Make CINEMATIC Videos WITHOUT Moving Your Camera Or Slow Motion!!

But all right, before we get to it, let's just talk about the obvious things that I don't want to dive too deep into in this video that makes a video cinematic, whether you're moving the camera or not. And those things are clearly sound, color grading, and the music that you put over that video. Now, those three things don't automatically make your videos more cinematic, but they do help tell a story and make things feel a little bit more film-like when you're watching some of these videos. Those are three very important things, but not the things that I want to talk about in this video. So the things I do want to talk about in this video is, one, being what I think is the most important thing, and that is movement. If your camera is not moving, then the things that are moving within that scene or that video need to be moved in a way that feels cinematic. A lot of the times for most of my videos, I always set my camera up in a way where you see the scene and then something happens in the scene.
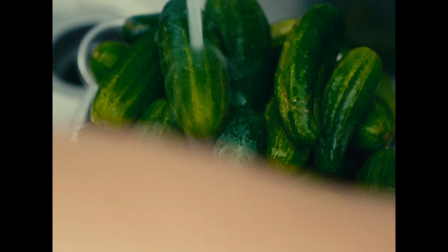For example, when she was washing the pickles, you seen the pickles first, and then you seen the water come in and splash over the cucumbers, not the pickles, I'm sorry.
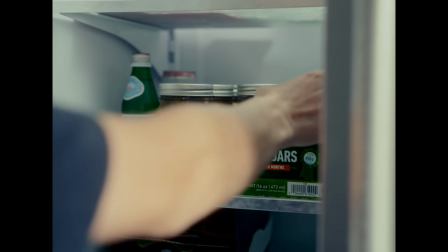You also seen that at the end of that, Sam walk into frame when he was grabbing the pickles out of the refrigerator. Also, having the right cuts and chopping the video up in a way where things are flowing naturally also makes it feel more cinematic, which brings me to my next point, which is storytelling. If you're not going to be having your camera move at all, you need to make sure that the story flows, and you need to make sure that the story makes sense and that people can follow along clearly. So that means not having a scene last too long, and also not having a scene be too short, and piecing these scenes together in a way that makes sense and feels cinematic. Because a picture can tell 1,000 words, but a moving picture literally tells the story. Now the next thing is choosing the correct focal length for what you're trying to do and what you're trying to show. One thing I need to mention, that with the right focal length and with the right angles, so also composition is another thing that goes into this, but we'll talk about that in a second. But when choosing your focal length, what you need to recognize and understand is that anything can be cinematic. I can literally record a video of just my eyes and my eyes alone and nothing else that goes along with this and have it look cinematic.
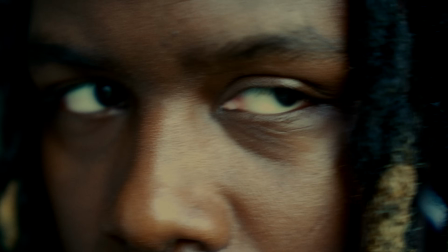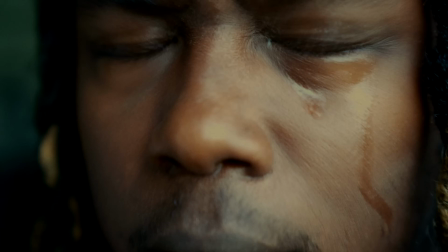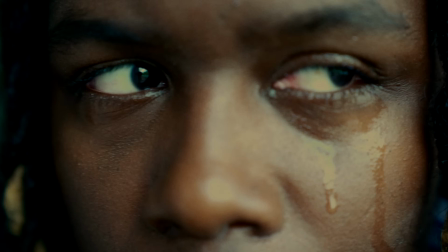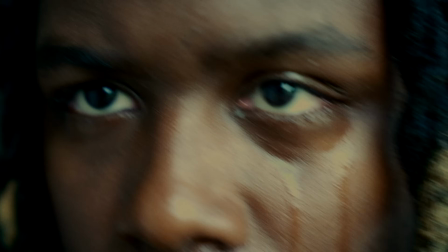I can also record myself picking and reading a book and have that look cinematic as well, because of the focal lengths that I choose to use and how I place them, along with the lighting and everything else that goes along with that.
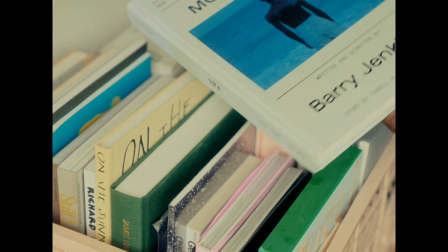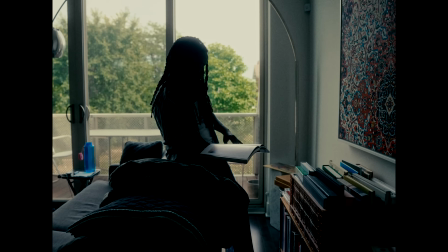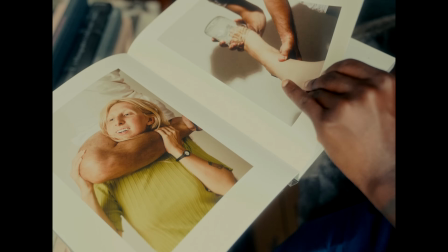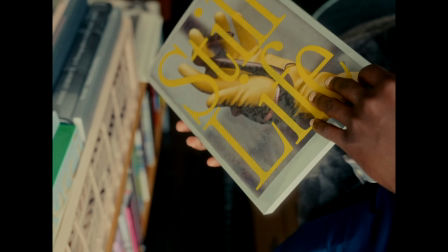Now with the reading the book scene, if I had the part where I was actually reading the book or flipping through the book not as close,
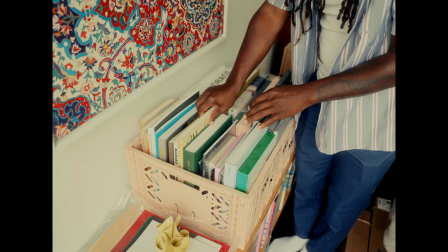and I maybe say I had it at 24 millimeters instead of what I had it at was like 55,
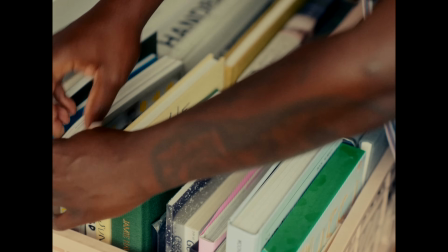I think. But say I had it at 24, you're gonna get a different feeling. It's gonna feel a little less cinematic.
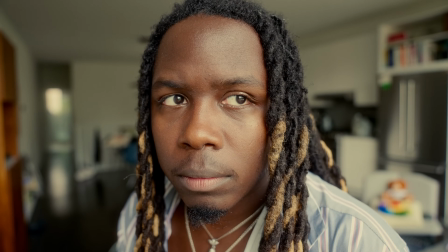Or the video of my eyes, if I had it pulled back and it wasn't just a very close up of my eyes and you can see everything around with no context,
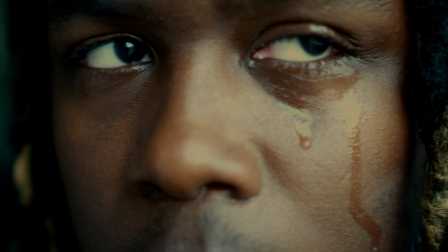then it's not going to feel as cinematic, especially with all the other factors that I mentioned earlier that plays a part into this video being cinematic.